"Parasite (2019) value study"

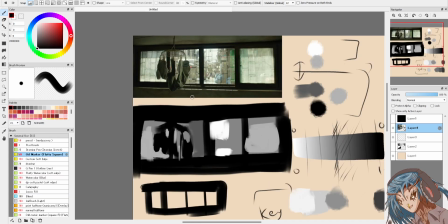Everything is intentional. We have an interesting composition because we have a leading line that goes towards this alley. I don't know. This is interesting, right?
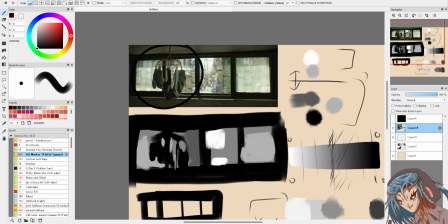And then you contrast it with this interesting shape, right?
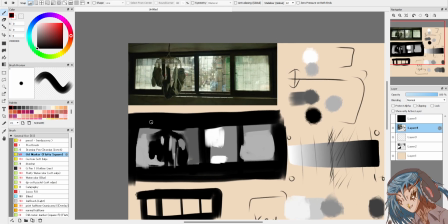But it's also not just an interesting shape, it's also visually interesting. It tells a story too. It's like some socks hanging from something, you know. You don't have a dryer, you know. You can tell this is how people live.
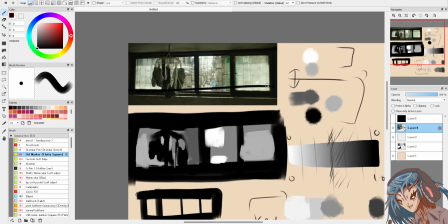You have this, the way the I've just noticed here, right?
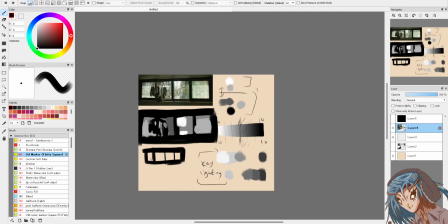The bars aren't straight. They're also slightly slanting downwards. It's a bit wobbly. It's a bit wobbly.
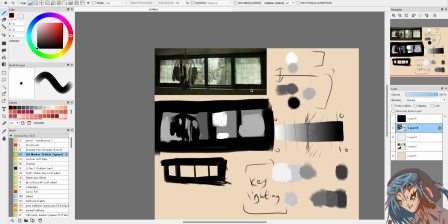Got a weird angle, right? I don't know.
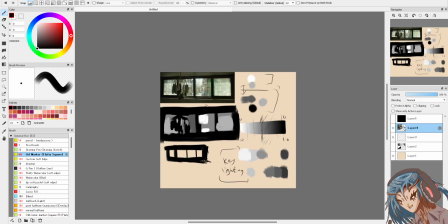What does that tell us? I don't know. It's a bit unsteady. I feel a bit unsteady looking at this.
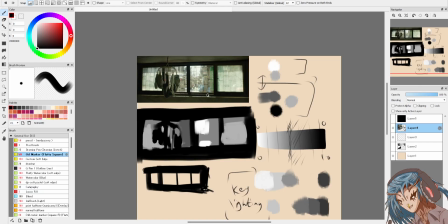You know, you can tell it's a window. I've just noticed. Some light peeking through. Some light hitting the edge of this thing.
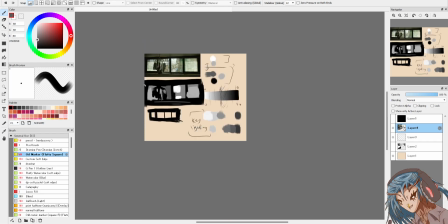I shouldn't use Control Z so much. That's also a bit too much.
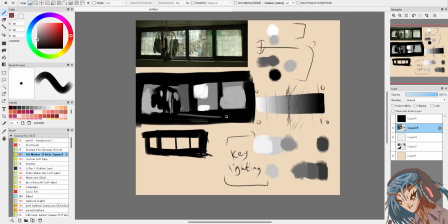You know, this light tells us where the light source is immediately, where it's coming from. It also tells us we're underground. You know, we're a bit below because of how it's shot.
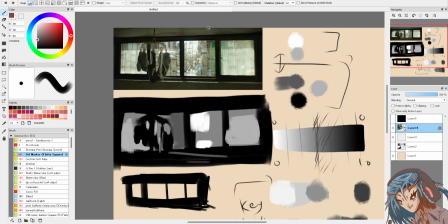You know, and when you're looking at this image, like, actually, it's nothing. You can't tell what is back there, but it's interesting.
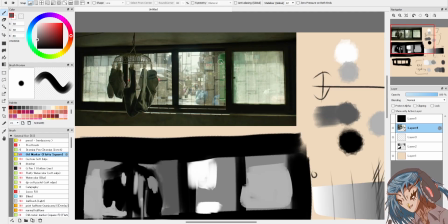It's interesting to look at. You know, we could do a value breakdown of a value breakdown, right?
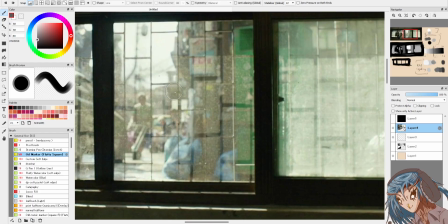Like, if we zoom all the way in, there's bars in the reflections.
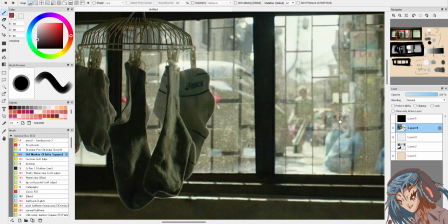Now, I don't know if that's just the construction of the building, or if that was intentional or what.
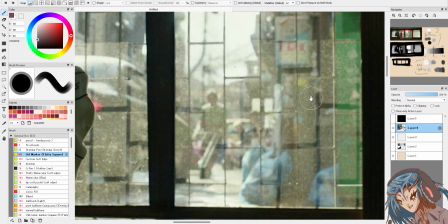You know, if you look closely, that's a person, right?
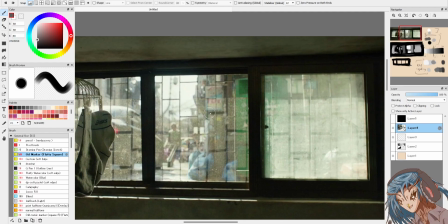There's buildings. It's very clear. Even in the composition, there's a composition. It's like a sub-composition. Wow, that's just blown my mind, actually. What? So this is also another composition.
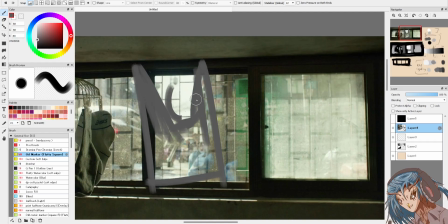It's like a Y-shaped thing, right? Where you got the black against this big white shape.
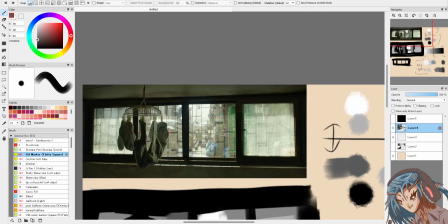That's kind of incredible. I knew it. That's the type of insight I want.
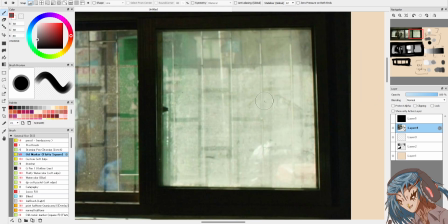Right? I think you could look at this image forever. There's so much stuff going on.
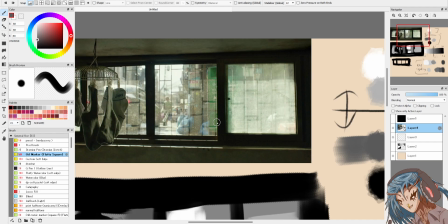There's so much stuff, and I think this is key. If you want to make a good film, this shot is the one.
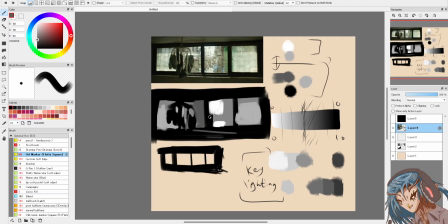If you're gonna focus on any shot, this is the one. This is the one, right? It doesn't matter if you're doing a film, a game, or whatever.
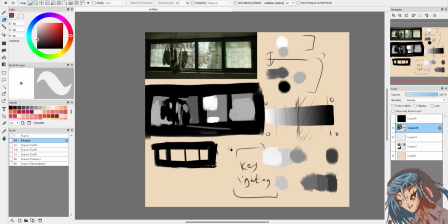Like, give the viewer everything they need in this one shot, and it will leave them with a good impression. Because after that point,
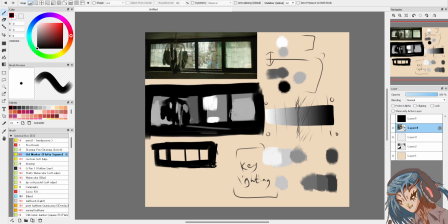I think people can lose focus or kind of just get into the game, or right, like, this is the one that you care about. Cram as much like stuff into the first impression, basically.
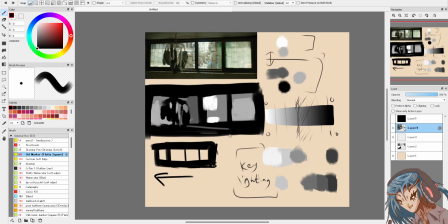What are you going to be doing? Like, I think that's why you have such like high detailed video renders in a game, and then as it progresses, you can kind of lose detail, and then when you get to the finale, put everything else there. Like, just go absolutely buck wild, because that's what they're going to be left with.
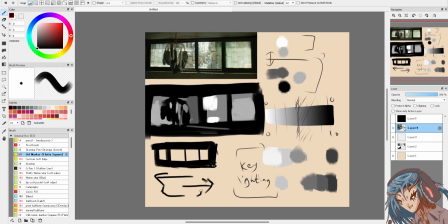You know, all this fluff in the middle is just like, oh, that's exactly what it is.